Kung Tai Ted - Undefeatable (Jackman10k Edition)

Hello, I'm Kung Tai Ted. This is a series about strength, yelling, and the greatest martial arts fight sequences of all time. We begin with a title called Undefeatable, a 1993 direct-to-video action film directed by the greatest fight choreographer of all time, Godfrey Ho.
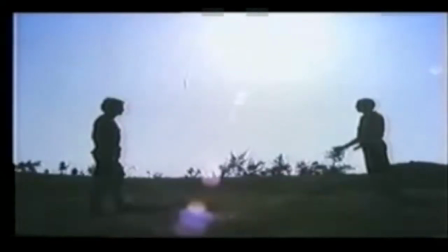And where do we know this name?
You don't look so tough to me. Don't judge a book by its cover.
That's right. Godfrey Ho is the man who created the legend.
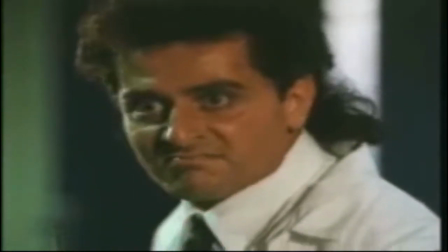Moving on to Undefeatable, what is most important about this final battle between good and evil is being able to distinguish between good and evil.
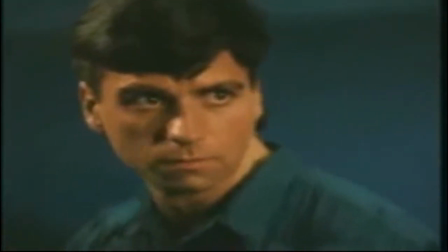This is where the movie succeeds. The man with the bigger mullet and the insane Kim Coatsdare is obviously our villain.
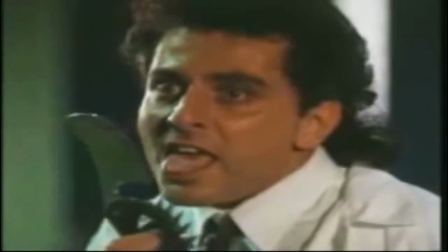This makes it easier for those of us coming into the movie in the last five minutes. What follows here is called the slow jerk. This is the art of doing a scene in slow motion, even though the scene actually isn't filmed in slow motion.
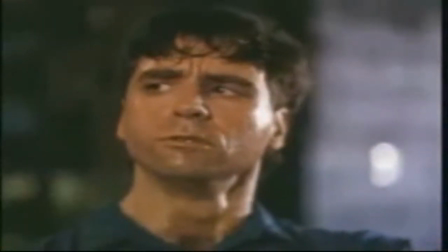It is easy to spot this by the movement of the hair and the saliva. the slow jerk is useful for street fighting combat when you aren't backed up by your trusty editor.
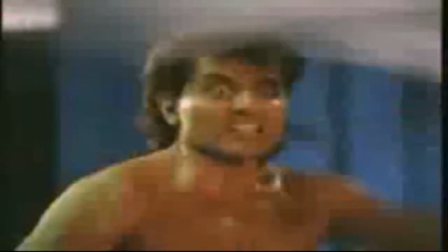As you can see here the mullet comes in ultra handy when the tops come off. Now we are able to tell which character is which by the angelic hairstyles. As you may have noticed yelling is crucial to this scene which is key when the viewer is drifting in and out but is still listening to the action going on on screen.
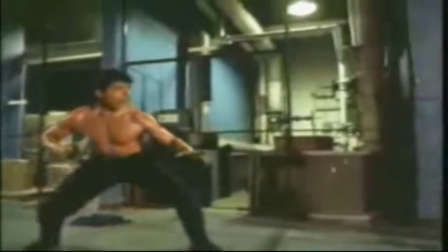With both characters yelling our sleepy viewer knows full well that no one is dead yet and the fight must go on.
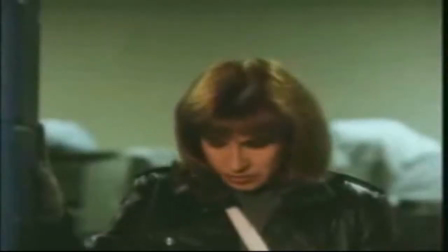The yelling also alerts your fellow sidekick that any time they want to join in would be very
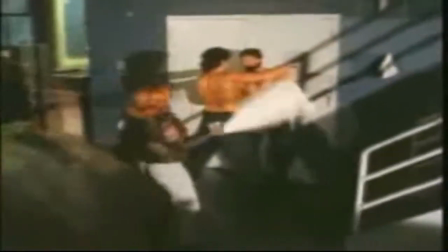much appreciated and props like this towel would be an added bonus.
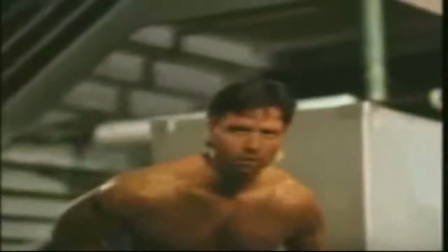The sidekick's use comes in handy for when your starfighter needs to take a breather and also because the sidekick is actually a bigger star than the scene's star fighter. For those who don't know Cynthia Rothrock was the only Cinemax star of the early 90s who didn't consistently take her clothes off.
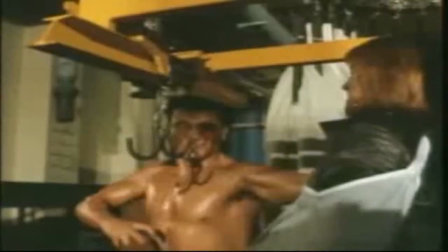Take notice of the background in this scene.
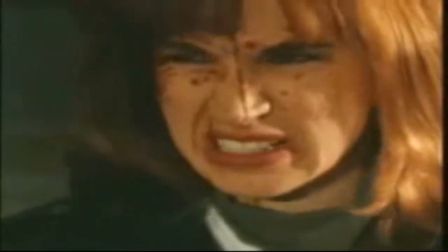Warehouses are perfect for the cinematic battle, because if you're lucky, you'll find a prop that's better than a towel.
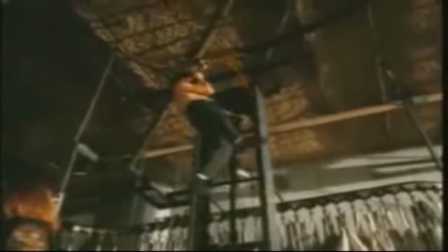Now that our villain has been demolished, there's only one thing to do. Keep watching him, because as long as he's still screaming, he can still put up a fight. Oh, and there's two things left. The other is the inevitable one-liner pun after your enemy has been silenced.
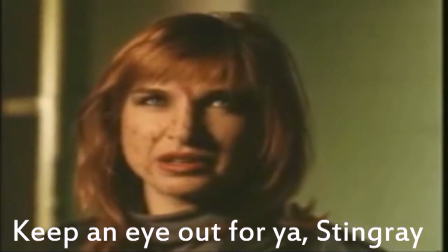Keep an eye out for you, Dink-Ray.
But in this case, we have another exception. With two heroes, we shall allow for one extra pun.
Yeah. See ya.
Until next time, my friends. This is Kung Tai Ted saying, See ya.
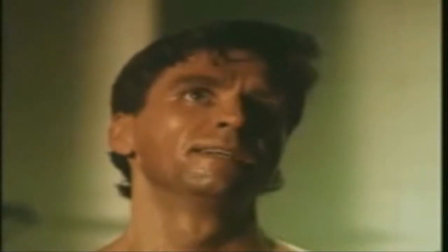Keep an eye out for you, Ding Ray Yeah, see ya Huzzah, the button has